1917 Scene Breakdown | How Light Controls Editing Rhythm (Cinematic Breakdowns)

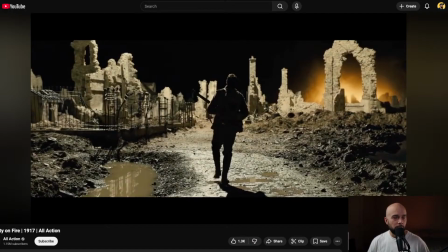right. Welcome once again to another episode of Cinematic Breakdowns live stream where I actually break down different movie scenes just to show how much of an influence, and obviously this is film, video editing has to work with the actual production to make things work.
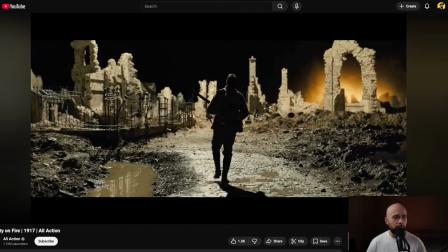And today we're going to be focused on one of my and almost like last cinematic breakdown where we did No Country for Old Men. Today we're going to focus on a scene and stick to Roger Deakins, all right, the lighting master. And we're going to be working on, or we're going to be looking at a city on fire,
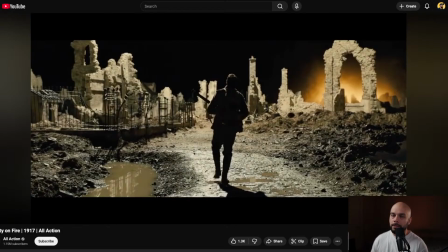which is the village burning scene of the movie 1917, depicting World War One. All right, so the theme of this one is going to be how light transitions guide the edit rhythm.
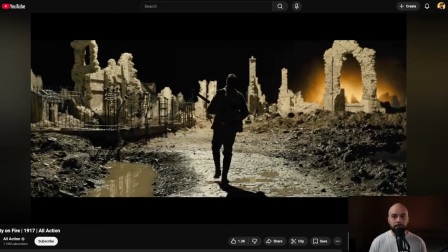Okay, and it kind of feeds off of what we spoke about last cinematic breakdown, which is the light is what we're usually accustomed to is that whenever there's a cut, it's usually cut on motion or all those transitions within scene are like that,
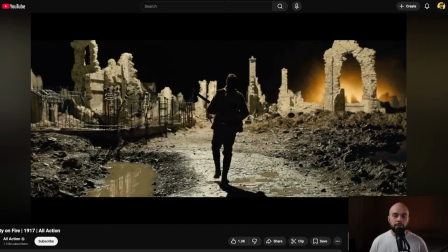right? And this movie is mostly known for having these long, really long takes. And this is one of the scenes where it gives the illusion of a long take. And a lot, I would say, like, I don't know, 60% of 70% of the scene are really long takes, but there are cuts in between. And the light is what really makes that happen.
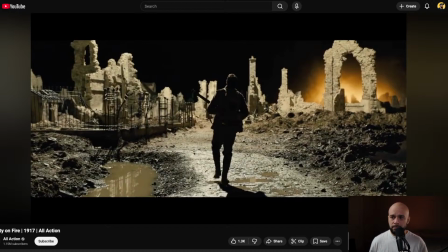So this is one of the most probably best lit shots I've ever seen because it is at nighttime, and not because of the explosions, the effects, but because light or how light becomes the edit.
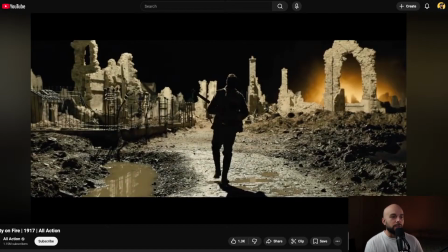So he uses Roger Deakins. He uses firelight and shadow to shape the rhythm, the pacing, and the emotion. And editors can learn everything from how he goes about and uses that.
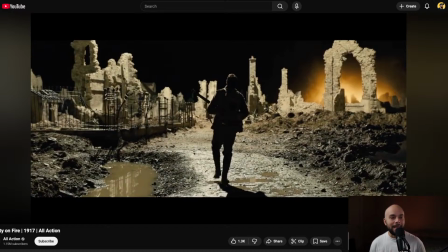Okay. So in this scene, light cuts the movie for you. All right. So it's the light. So it's light as transition. Right. So we're going to take a look at a bit of the movie and we're going to go for it.
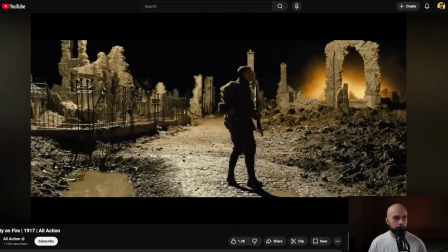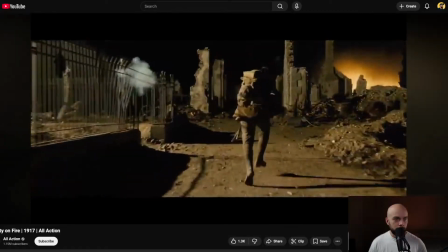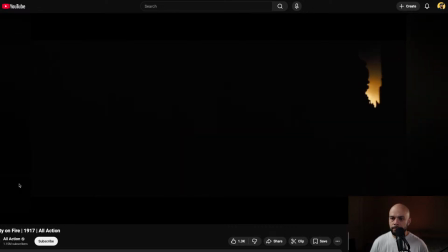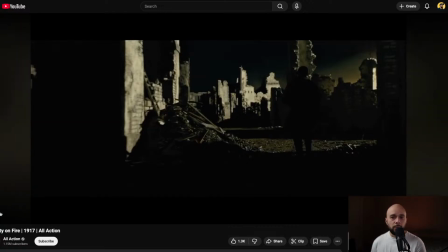All right, so I want you to see what just happened, right? So it's it, it's it's giving the illusion of one single take in this whole shot, um, but it depends entirely on the timing and the timing of the light and the camera movement.
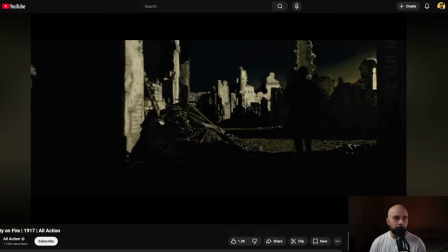So every flare burst, fire flicker, and explosion masks an invisible cut. So those that you saw there is actually the camera cutting in place, right? And then it goes into the black.
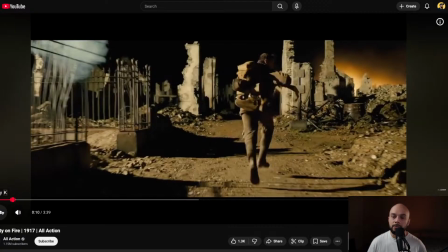So we'll watch it again.
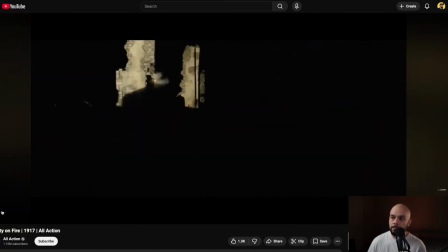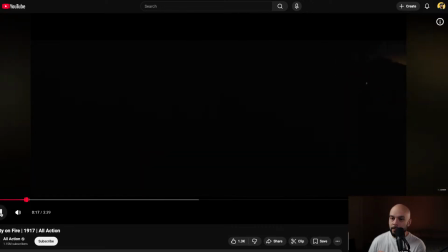Fire from the gun. That
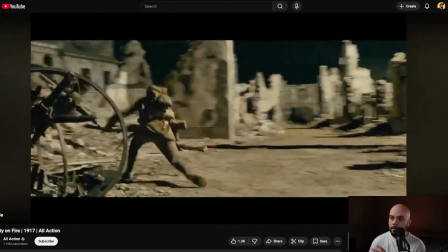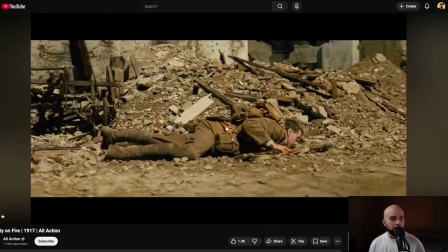flare. So as Schofield runs through the ruins, the flashes of light become the editing beats. So that's the cue for whenever the editor is editing this for him to cut.
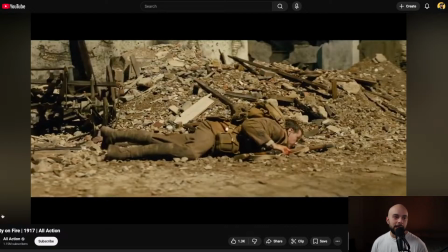So in post, the editors used these light bursts as natural match points to blend the take seamlessly. So the match points within the scene are the is the lighting and all those different parts you see.
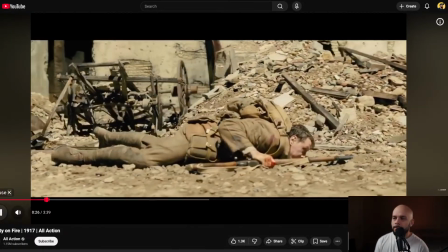Fully lit.
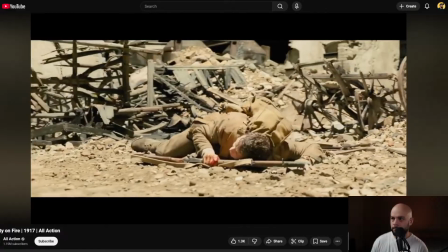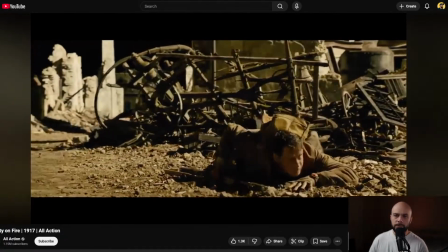It's hiding from the
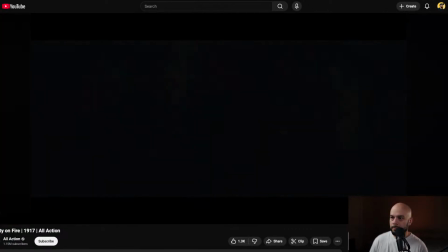flare. Oh.